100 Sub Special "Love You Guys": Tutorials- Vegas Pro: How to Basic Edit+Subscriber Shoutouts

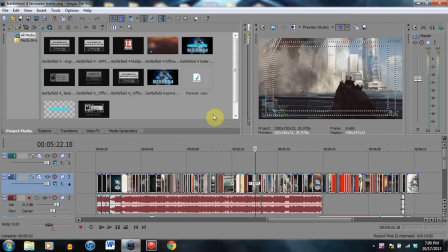(0:04)
What is up, guys? Friendships Magic here, bringing you a tutorial in Sony Vegas Pro 9.0.
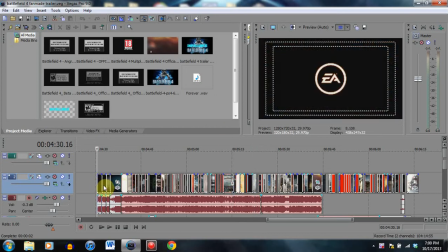(0:12)
I just wanted to start off my series of tutorials with just the basics of editing and like clip selection and what you should do when you are selecting clips, and when you put a clip down for sequences such as action,
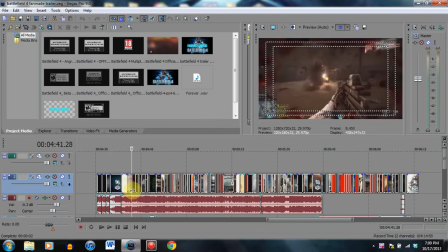(0:26)
what you should probably do. This is my overall methods. You don't have to necessarily agree with me. Depending upon like what clips I use and everything and how I do it.
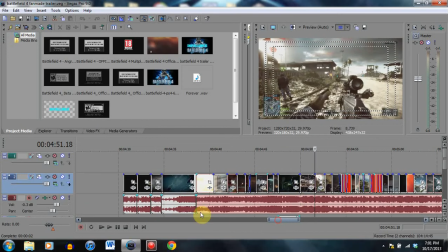(0:37)
But I'll just give a couple of tips and everything as far as transitions go between clips and, of course, of movements. I want to first start off with the beginning of, if you are going to create a trailer,
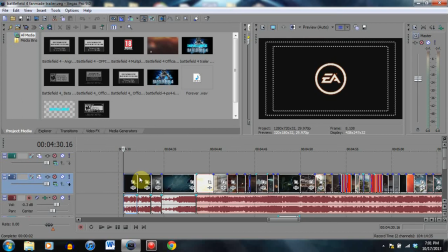(0:50)
make sure you always have the developer and publisher and such at the beginning, or you could run into some issues.
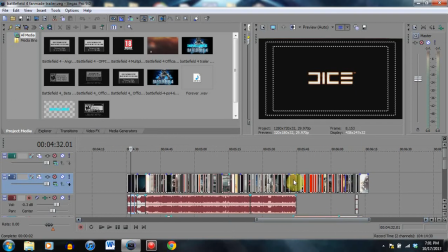(0:58)
I've had a couple of people that I know actually run into issues with that. They just that little detail at the beginning first. And let's first get into what you want to do with a trailer. What you want to make sure you do is that you encompass everything that the game pretty much entails.
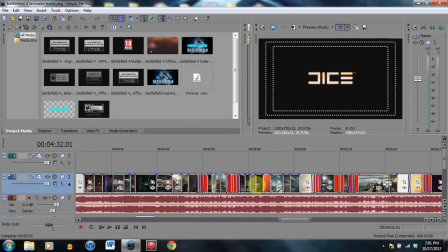(1:15)
So, like, what are the main key points of the game that you want to think about? You want to, like with Battlefield 4, you want to think about the sheer massiveness of the game. You want to, of course, incorporate some gameplays with the first-person shooting and everything from the player's perspective. And you also want to try and show some cinematics as well, because cinematics, of course,
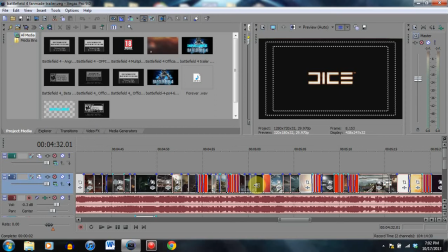(1:34)
are key to when it comes to the campaign,
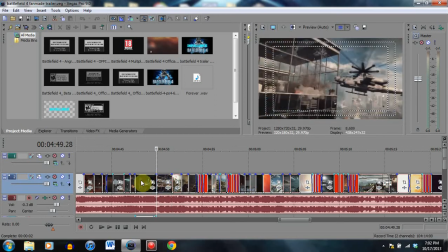(1:38)
and people are going to want to know how the campaign looks and see some of the characters,
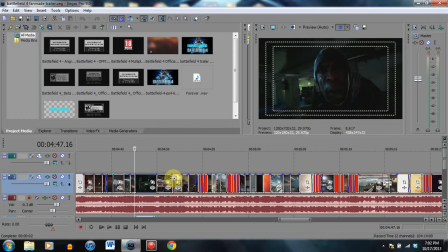(1:43)
like right here. And let's just get into some ideas that I came up with the transitions for the Battlefield 4 fan-made trailer I made.
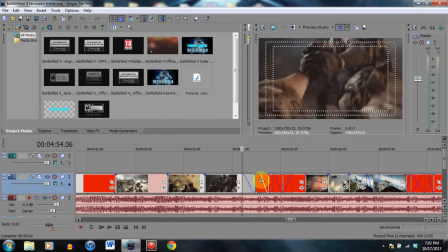(1:52)
You'll notice here that I have a lot of fade outs here, and I can probably play it here real quick, and let's see if it doesn't.
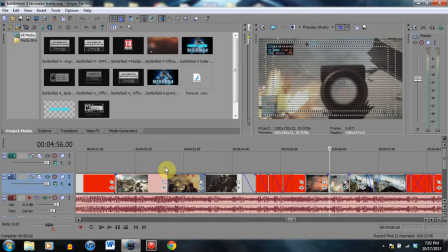(2:05)
You hear the dun dun dun dun. When you hear a kind of like beats like that, you want to sometimes do like I did right here. You want to usually put, like right where I'm pointing, a fade in and a fade out between the clips, because it just flows so much nicer.
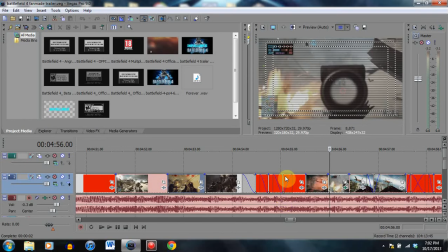(2:24)
Because the beats are a little more drawn out. They're like dun dun dun dun. They're not dun dun dun dun. If it's dun dun dun dun, you probably want more of a flash kind of effect. But if the notes are more drawn out, like dun dun dun dun, you might want more of a fade in, fade out to black kind of movement.
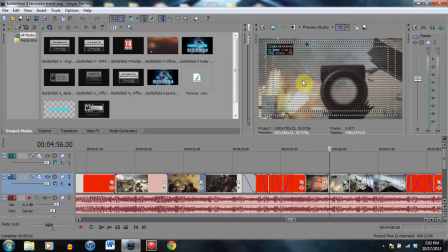(2:43)
And as you'll see, I actually have up here, this is what they call a TV simulation effect.
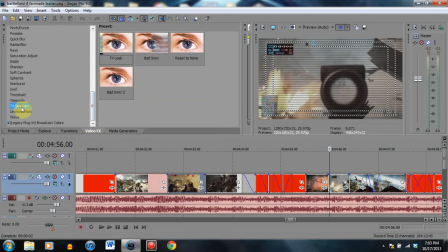(2:50)
I can go over here to the TV simulator. TV simulator, I have the bad sync and the TV look. I usually just go with the bad sync, because then I get an idea of what it's going to look like with the bad sync, and I can adjust accordingly.
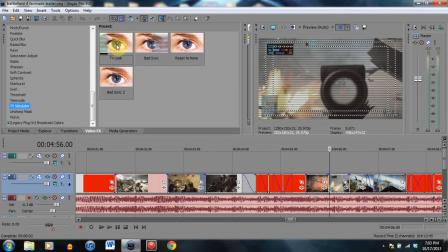(3:03)
Just the TV look, it doesn't provide everything like the line sync and vertical sync and such.
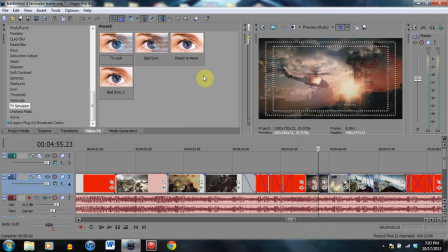(3:10)
So let's split this clip here and try putting the bad sync on this one.
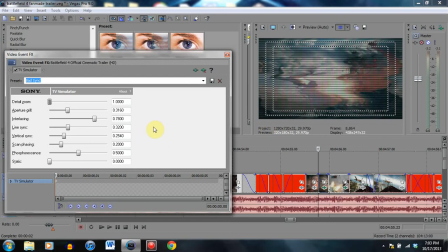(3:17)
As you can see, oh, it's all convoluted and stuff and all messed up looking. What I did here was, the reason why I have the,
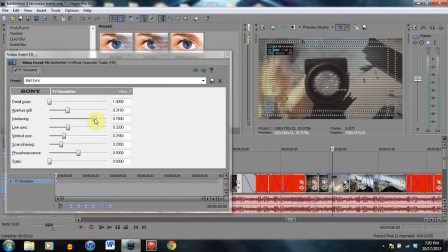(3:26)
the interlacing the way it is because with Battlefield, it's about technology and technological advances and such. And changing it to the interlacing without the aperture grill, let me just lower that a bit.
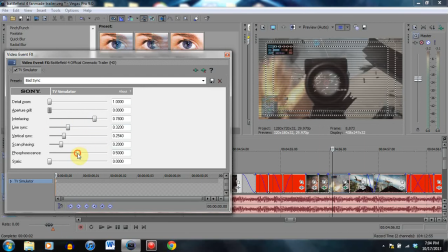(3:43)
We'll get rid of the aperture grill. Phosphorescence, it doesn't really matter with the phosphorescence. You want a bit of a change with the clip, but the phosphorescence is really just going to make it lighter, and you're probably not going to really care for that. Scan phasing probably isn't going to be noticed at this low of a level right here.
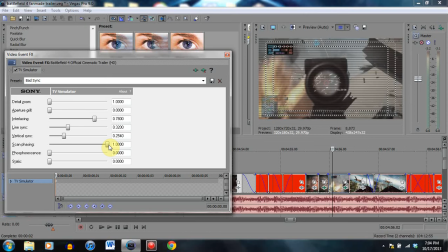(4:03)
But of course, you don't want it to go all the way up here, because it will go way too fast and it just looks terrible. So we're going to do that with the interlacing. Let's see right here.